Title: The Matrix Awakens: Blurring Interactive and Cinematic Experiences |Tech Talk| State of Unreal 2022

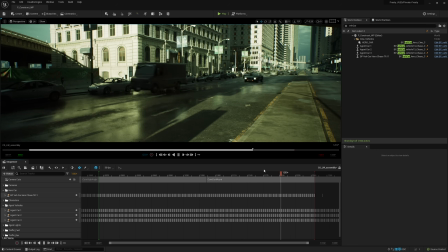The next step was to film the action.
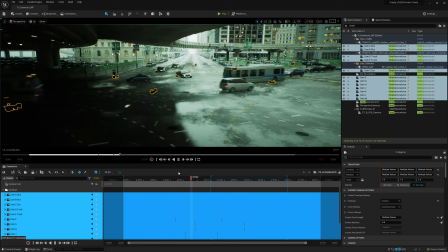Now that we had a continuous beat of action in place, we could film that action from multiple camera angles, much like you would to cover a live-action stunt.
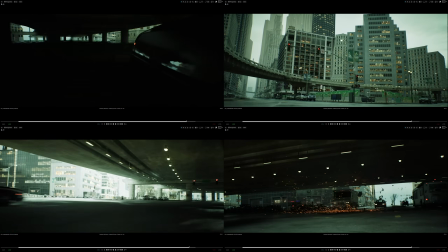We used a cine camera actor essentially matching an Arri Alexa with a 240 center crop and a fairly standard spherical lens kit,
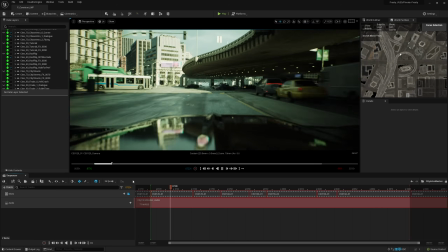similar to the Super 35 setup they used in the original trilogy. Using reference from the Matrix films, as well as other Hollywood car chases,
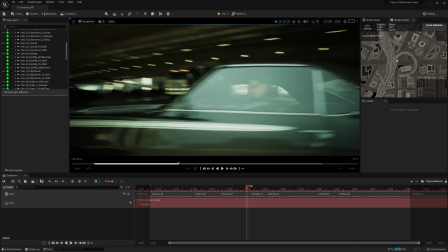the camera lensing and movement was chosen to mimic live-action cinematography, but with a decidedly Matrix flavor.
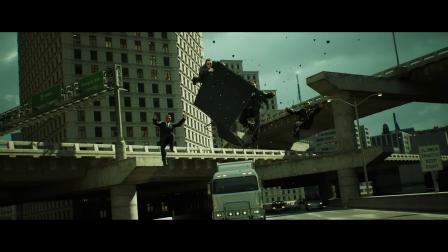Subtle dolly zooms, jello time, and of course, bullet time.
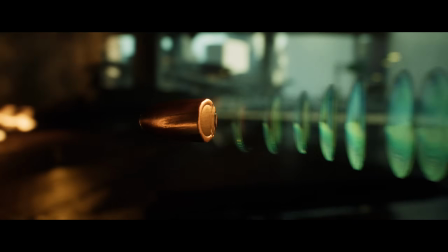All the non-interactive cinematic sections played at 24 frames per second, including the wake-up intro section.
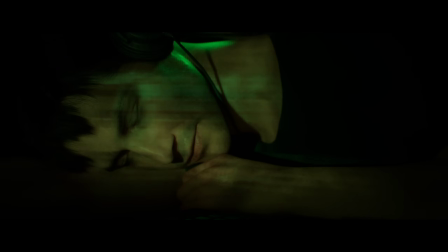This was an aesthetic choice to match the traditional frame rate of film, meant to achieve a more cinematic look.
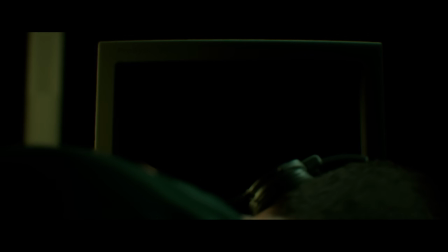The interactive sections, however, ran at 30 frames per second.
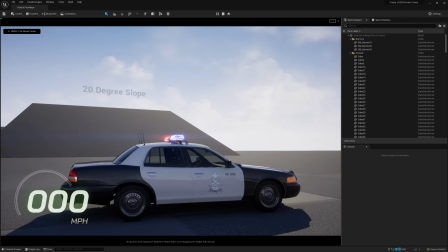Car crashes feature heavily in the interactive sections of the demo, but we needed a handful of crashes in the cinematic sections as well.
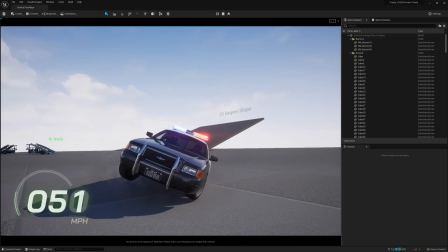For this, we had the ability to dynamically flip and crash cars with a hotkey.
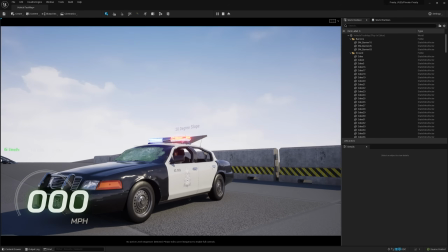We could then record those crashes to populate the mayhem around the hero car.
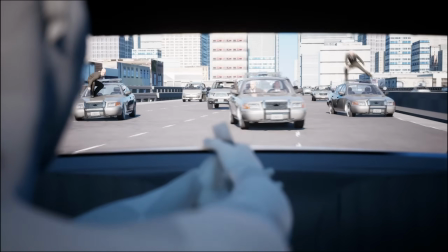Using all these techniques, from the layered recordings to the car crashes to the cinematic language with the camera to the addition of some early stunt mocap,
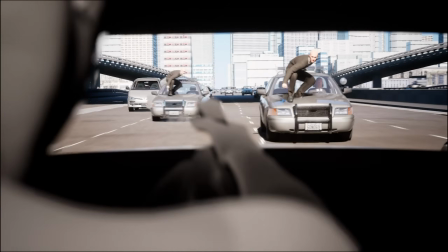we were able to visualize the interactive sections as well. This early viz allowed us to get a sense of the action and to confirm it would work in the overall demo flow.
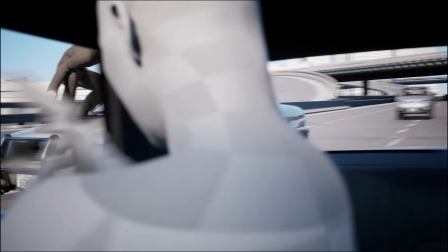It also gave the designers and other team members something to reference as they worked towards creating the jaw-dropping version you see in the final demo.
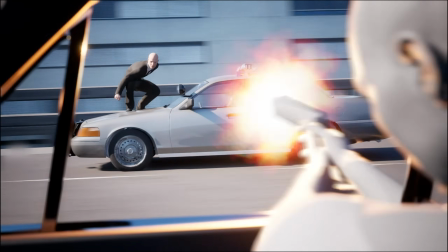We really wanted it to feel as if you were inside a scene from a film,
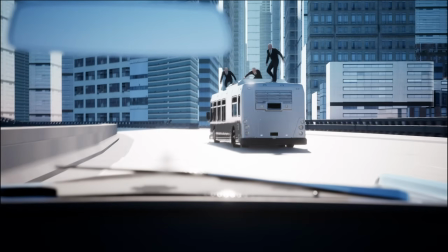but able to reach out and affect it, to give the player that moment of, wait a second, I can play this thing?
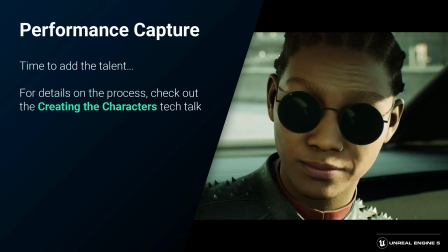To continue with the parallels of live-action filmmaking, now that our stunt driving was in place, we could use similar techniques to put the principal cast members into vehicles for the dialogue scenes and then film them. All the character motion and dialogue was captured and processed using technology and workflows developed by 3Lateral and Cubic Motion.
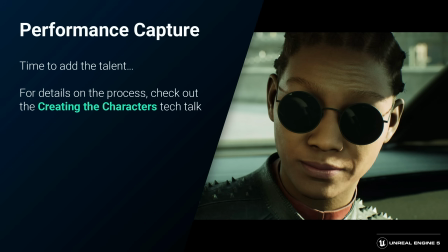For a deep dive into how the digital humans for The Matrix Awakens were created, check out the Creating the Characters Tech Talk.
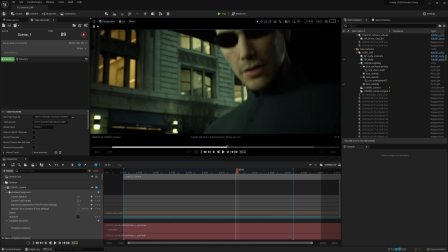Now with the characters inside the vehicles, as they're flying down the street, all running in real time in the editor, it was easy to experiment with alternate camera angles,
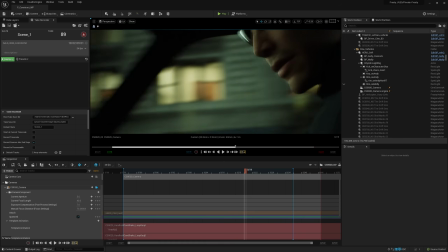or even reshoot vehicle action to better flesh out the story. Some of this made it in, while some was left on the cutting room floor.
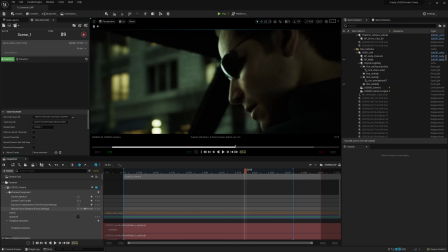Another parallel with live-action filmmaking.
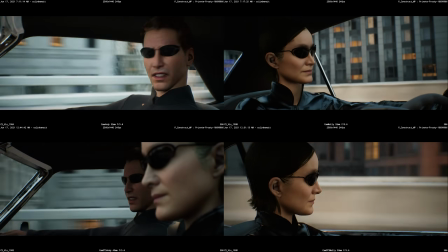With the vehicle driving down the street or along the highway from a previous take recorder shoot, we could now film long takes of a single camera setup.
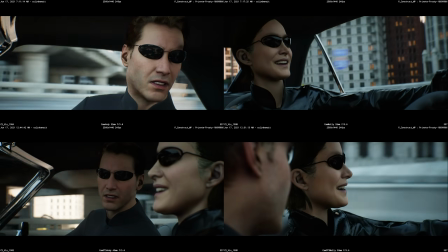For example, singles and overs on Neo and Trinity, delivering all the lines for an entire scene.
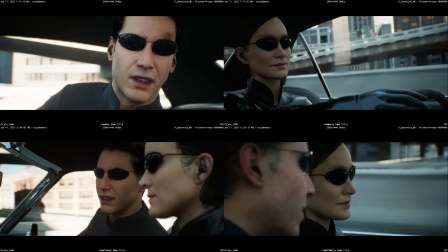We could then operate the camera to follow the character's motion, just like a live-action camera operator.
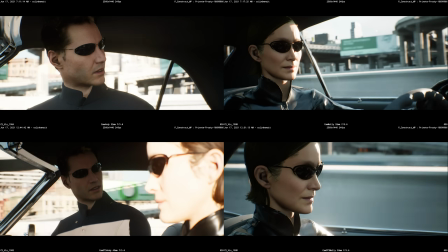Each of these camera takes could then be immediately cut together in Sequencer or rendered out and edited offline.
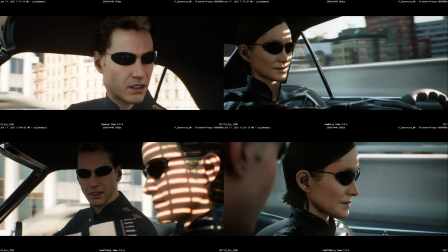Any editorial updates in a nonlinear editor could then be imported back into the engine using
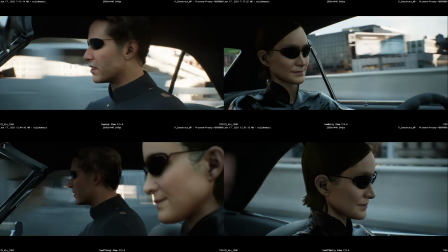the XML importer in Sequencer to conform the in-engine cut with the offline version.
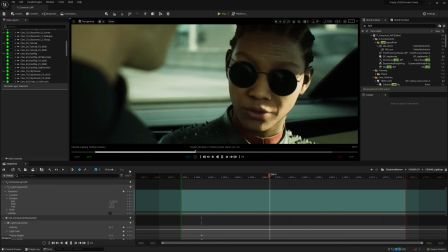The lighting was approached from a live-action mindset as well.
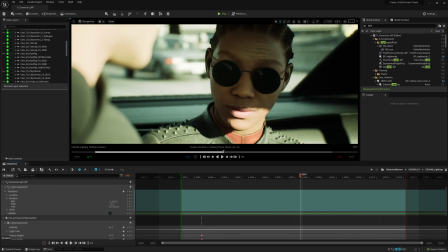Thanks to Lumen, the majority of shots could be lit much like a film relying on natural light.
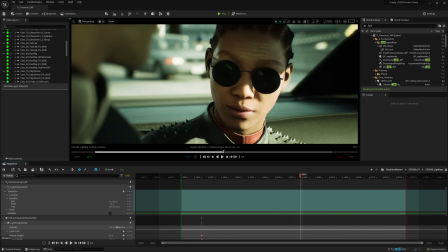We used a single directional key light and a sky dome, adding an additional rim or fill light only when necessary.
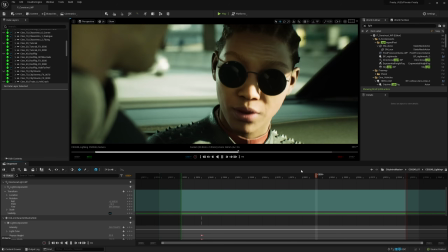We could then adjust the sun position per shot.
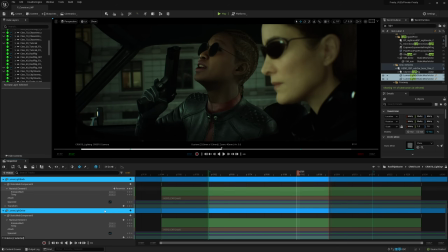To really show off the power of Lumen, it was discovered that we could place simple cards just off camera to act as bounce surfaces,
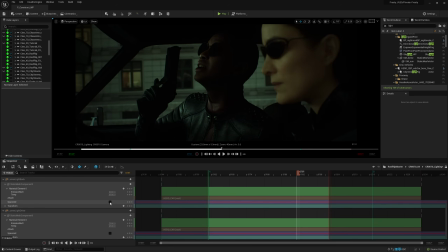a technique that's used all the time in live action. Even better, it was essentially free from a performance perspective. Overall, we used a mix of techniques: ray trace lights, virtual shadow maps, Lumen, all at once in lighting the demo.